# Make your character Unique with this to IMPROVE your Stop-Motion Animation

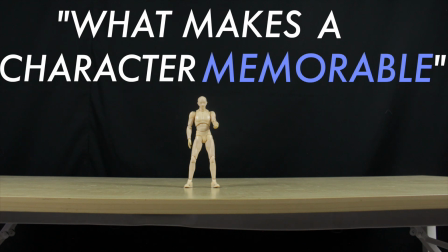What makes a character unique and memorable? Is a question you might ask when you're animating a character or an object.
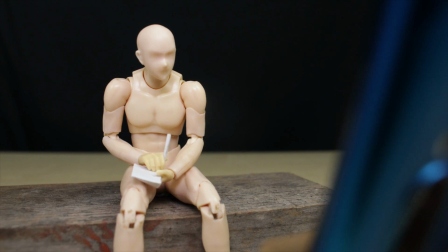Or maybe you're just watching a show and try to break down a scene or study a character.
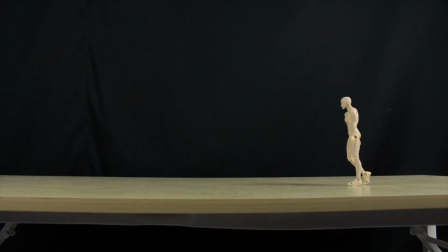For a character to be unique and stand out from other talking heads or moving bodies, the viewer first need to be interested and invested in your character.
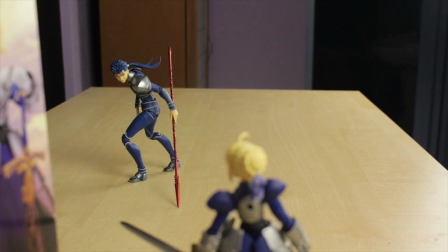One way to do just that is to add depth to whatever you're animating with the principle of secondary action,
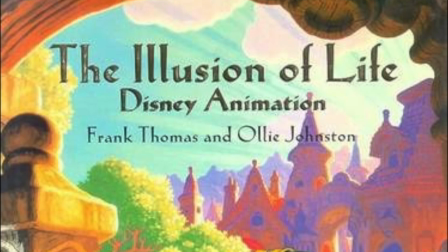as described by Ollie Johnston and Frank Thomas in The Illusion of Life.
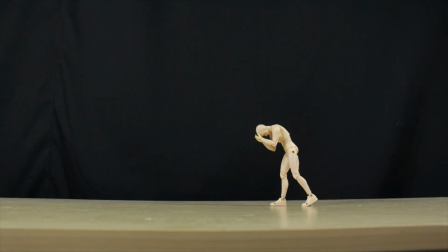Secondary action refers to the action that supports and emphasizes the main action
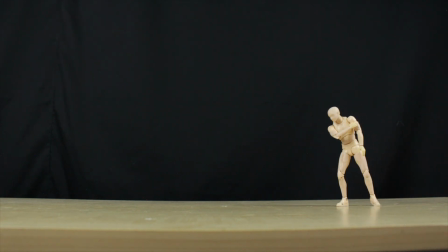to breathe more life into the animation and create a more convincing performance.
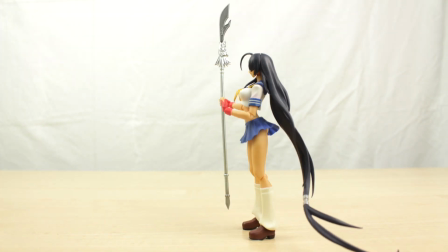Or simply, it is the additional action on top of the primary action.
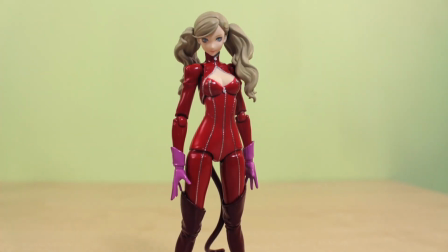Now, although the principle of secondary action and the principle of overlapping action can appear very similar to one another,
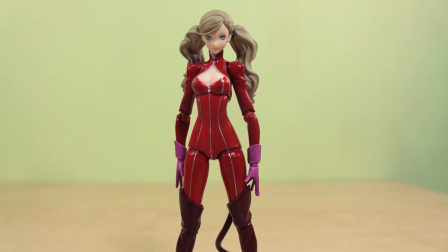where both primary and secondary action can seem to occur at the same time, appearing as overlapping action,
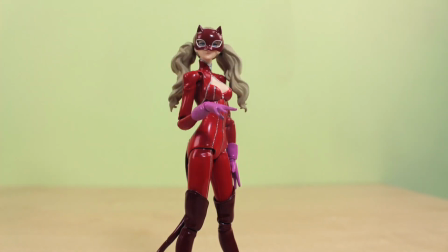but conceptually, they are unrelated and are driven by different aspects.
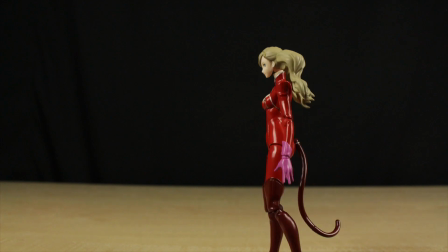Follow-through and overlapping actions are driven by the main or primary action at different timing.
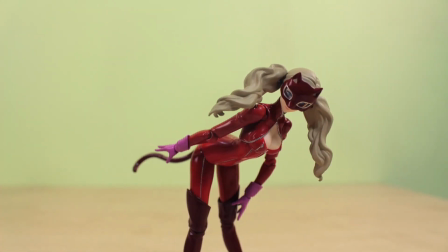Secondary action are the actions that supports and emphasize the primary action, but it is not caused by the primary action.
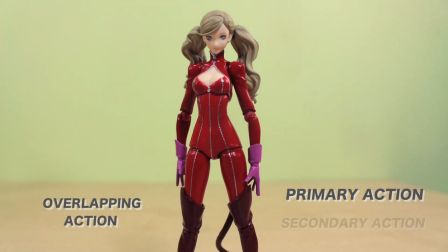Meaning, movement of the hair of the character on screen are overlapping action, which is caused by the head movement.
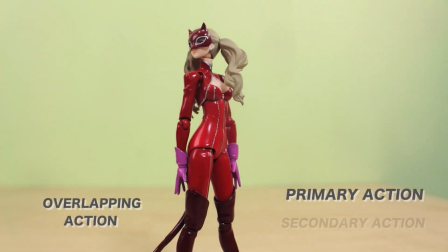But the hand flick action that highlights her voluptuous features are the secondary action.
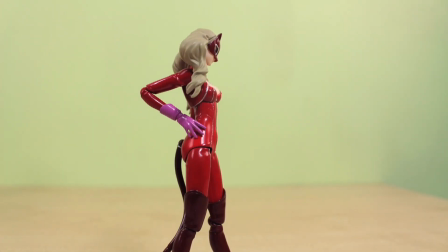For this reason, it shouldn't be confused with one another. When secondary action is used effectively,
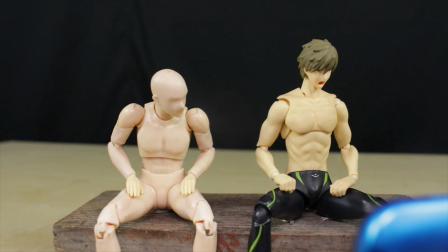animators can create characters that is not only convincing but also establish a deeper
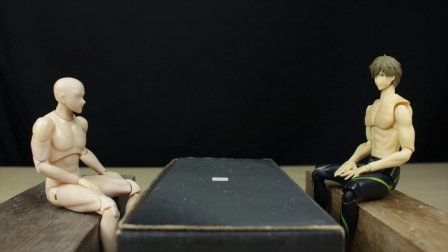connection and engage on a meaningful level for the viewers to sympathize and root for the character,
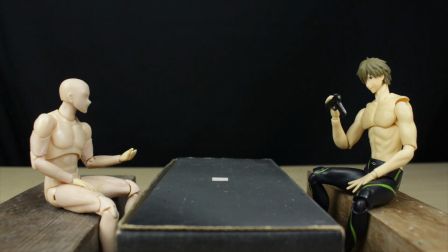while also be able to introduce subplot in the animation. This principle can also be used to provide additional context to the situation and reveal
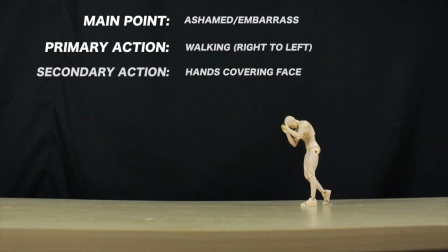personality of a character as well as their emotional and circumstantial state.
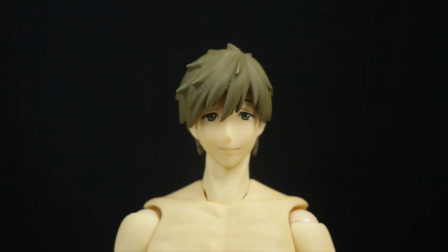For example, if the primary action is head nodding, seemingly agreeing to something, having the expression as secondary action change before or after and be seen clearly can suggest several reasons. Is the character agreeing reluctantly because he has to? Or is it because the character truly agrees sincerely?
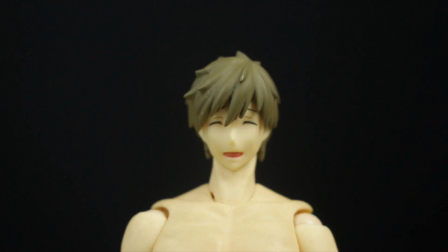This principle elevates the complexity of the shot by building the character's personality and a sense of identity,
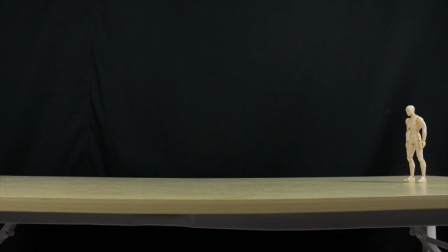which in turn creates familiarity by animating quirks and habit for the character.
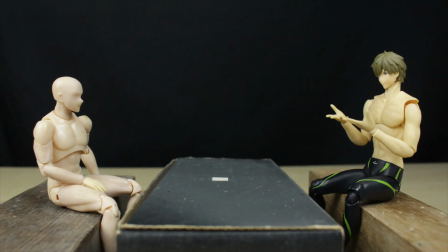For this principle to be used effectively, the secondary action should never be in conflict with the primary action.
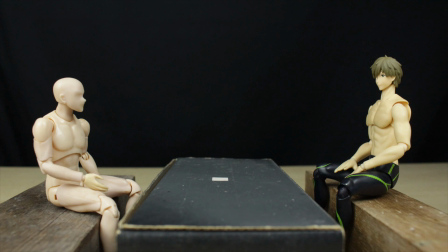For example, if the secondary action occurs during the middle of a major move or action, it won't be as effective and will go unnoticed.
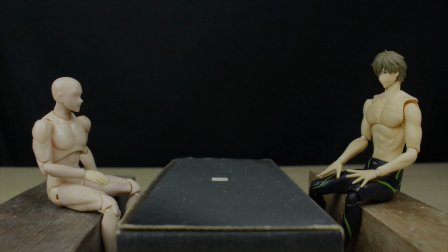For this reason,
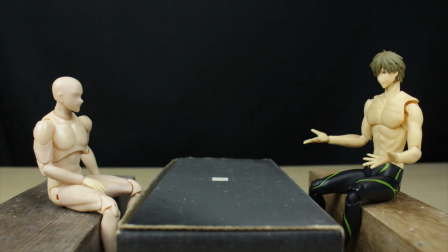it is a good idea for the secondary action to take place before or after the main action and staged in a way that is obvious and can be seen clearly,
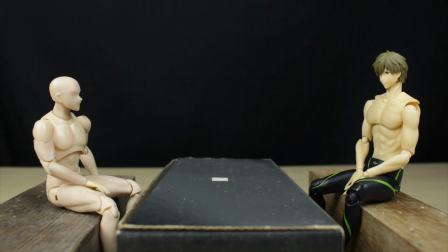even though it is not the main priority. Additionally, if the secondary action dominates the primary action,
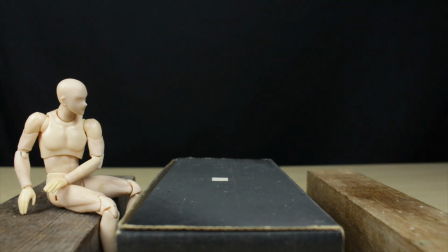it no longer can serve as the secondary action and should be replaced with a different action as a subordinary to the main action.
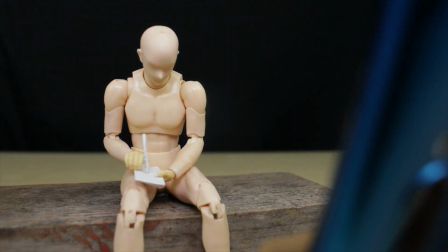In this example, writing as a secondary action takes over the primary action, which is the head movement. This defeats the main point of the scene if the scene is to watch whatever is in front of the character.
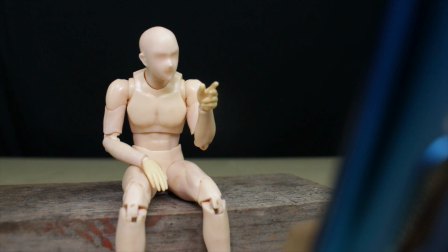Okay, but you might ask, how does this translate to animating in stop motion?
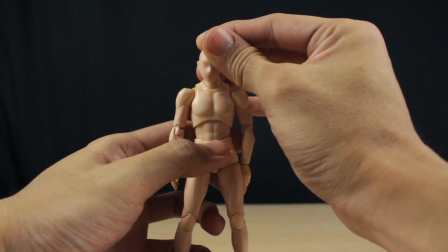If you're animating with a non-custom figure or a limited articulated object, it is important to know all available articulation points,
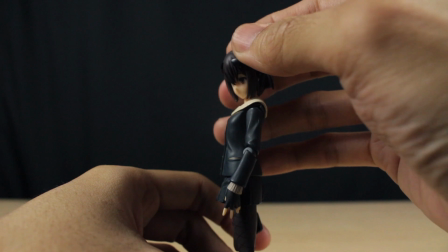as you will want your character or object or subject to carry out multiple actions or complex movement to create familiarity for your viewers.
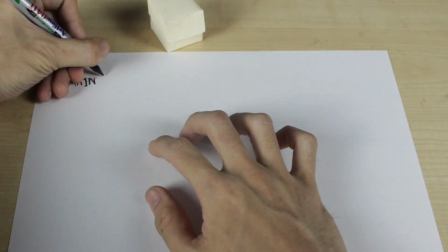As a practice, you can make a list that separates the primary action, secondary action, and the main idea or the point of the scene.
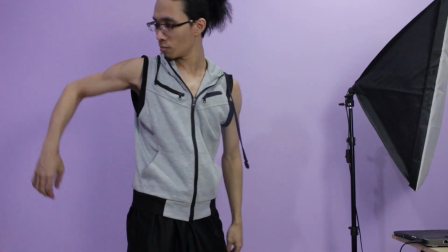Doing this will reaffirm your understanding of the main idea as well as the point of the scene.
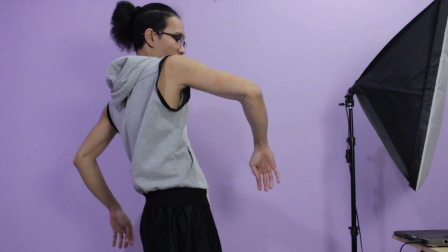Next, try to act out the scene for yourself.
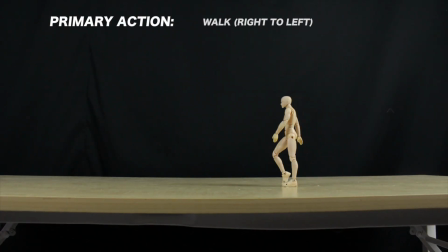Alternatively, you can repeat the animation just with the primary action and once again with the secondary action.